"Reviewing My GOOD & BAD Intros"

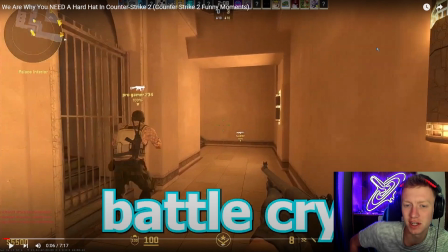191s
I also don't have videos that have like tens of thousands of views, but with my experience if you have a good audio behind the video it makes for an overall better video so then the music comes in the scene changes
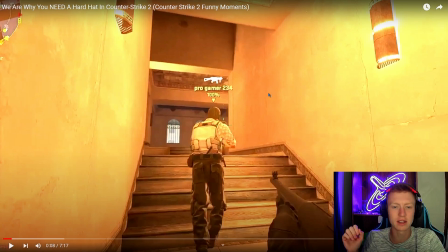207s
like do a quick pop in or as like a zoom in to kind of signify a change into the intense moment of this intro then we go on and we go on we go on nasoon
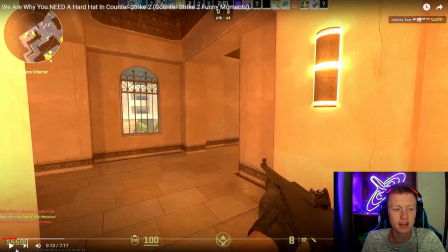222s
and so like into kind of exit out of this intro is it's it's kind of an ebb and flow you kind of come into it and then you go out of it and you don't want to go out of it too quickly and that's just and that's this applies to kind of any parts of your
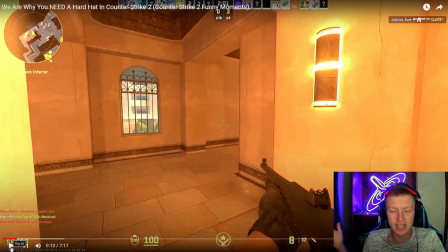240s
videos um and i mainly do gaming stuff so i'm going to talk more on gaming terms or gaming video terms and so when you go from one kind of event that you want to have in your video one event in the game to another one where you where you're done with that event
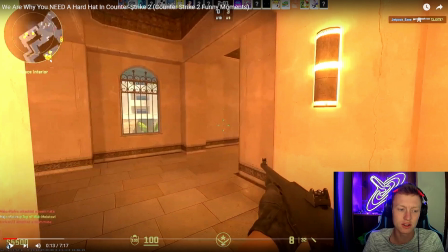256s
and you go into the next one um having a nice transition just a natural transition out of the current one and into the next one is a
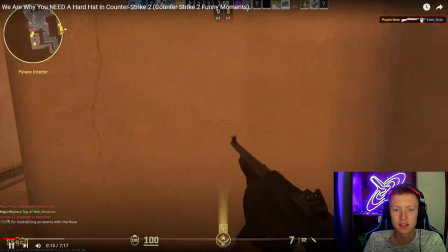265s
really good thing to have so tell them music stops the
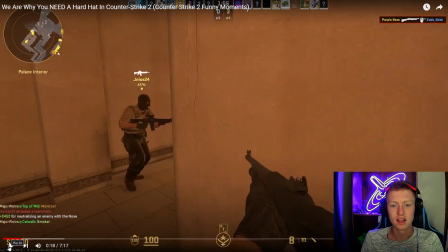270s
contrast goes away um but we're still in this scene
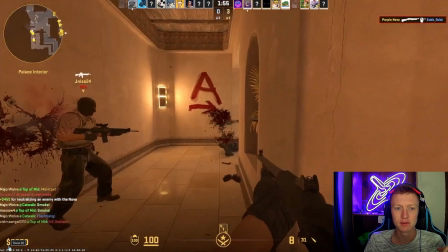276s
and so it's like okay the event has happened we're still in it he goes down flashback comes in
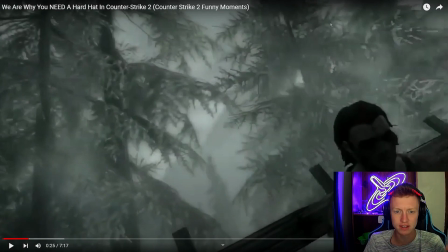284s
transition because now i can now i can put whatever i want after this because this is this is the skyrim intro and so this is the end of that scene so there's nothing that's going to come after it it's just kind of a natural thing so i could put whatever i want so then after it like 25 seconds in
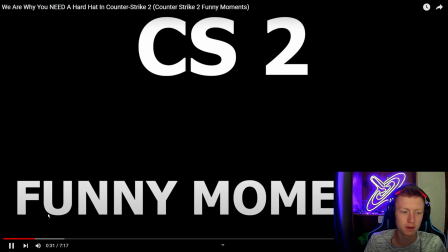303s
right into what my intro was at the time which i put up the
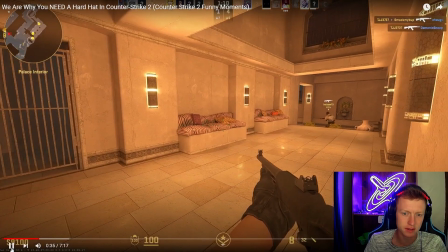307s
game and basically what this video is instead of uh like saying an intro that was my little intro sequence and then we go let me go right into it
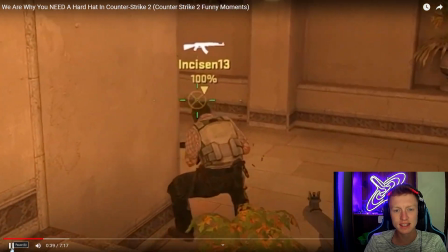317s
so it's like it's kind of the same same round or
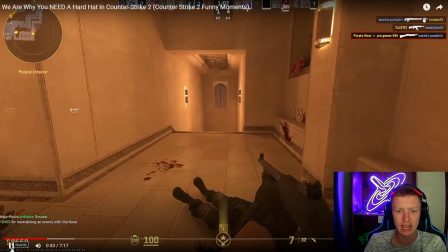322s
same part of the game but just a
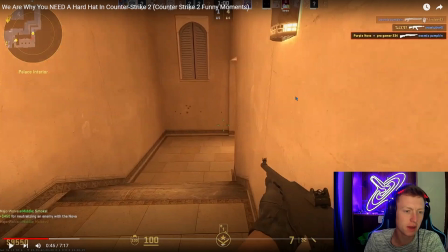326s
a different part of it so we're moving on so that's one of my favorite intros that i feel did really
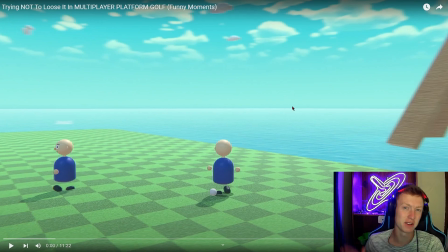334s
well next we're going to look at an intro that i don't think did very well like this first minute editing it and going through all the editing it was it felt good but in the end after it was uploaded and i watched it i realized this was too quick um for an intro like a too
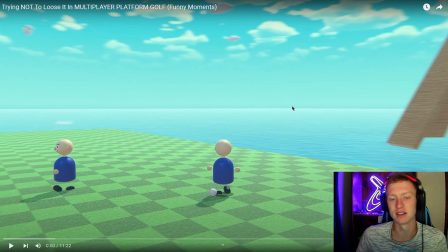352s
too fast for my liking the rhythm didn't feel right um it just it just didn't sit well within itself and these first like the beginning scene was really good but what came after it felt just really quick oh my i wonder i hope you can catch what i mean by that
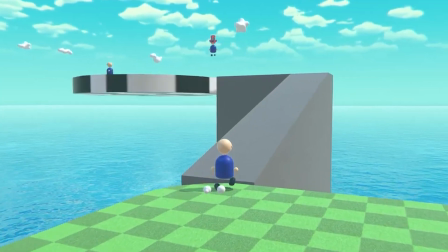370s
where do you go it hurts my head
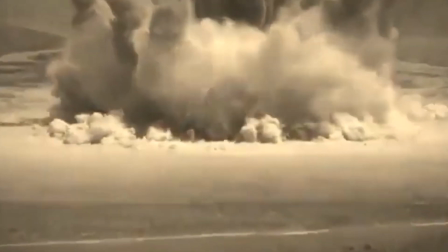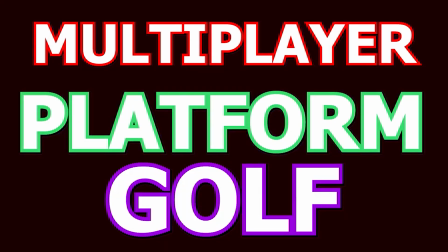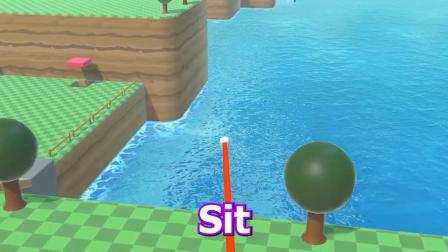386s
so there's our intro and now we're kind of into the video Oh, let's go
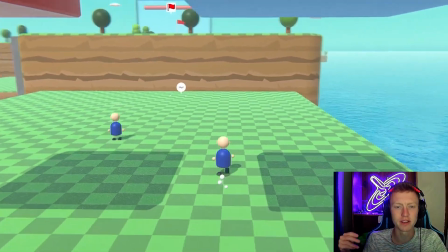396s
So I just these edits if you like they're very quickly very quickly very quick and it's one after another
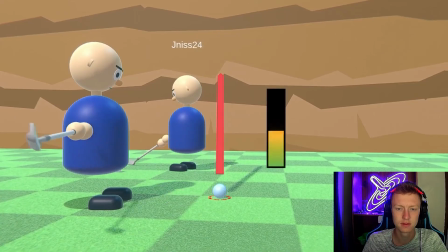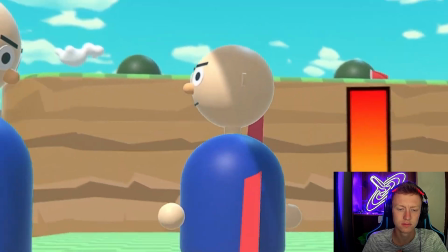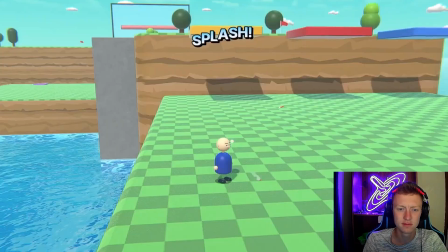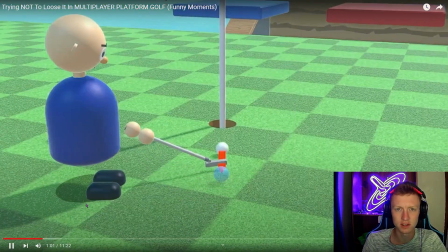423s
There was a there's transition No!
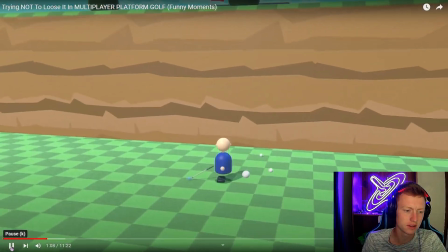433s Shit.
All right, so that was the first minute of it.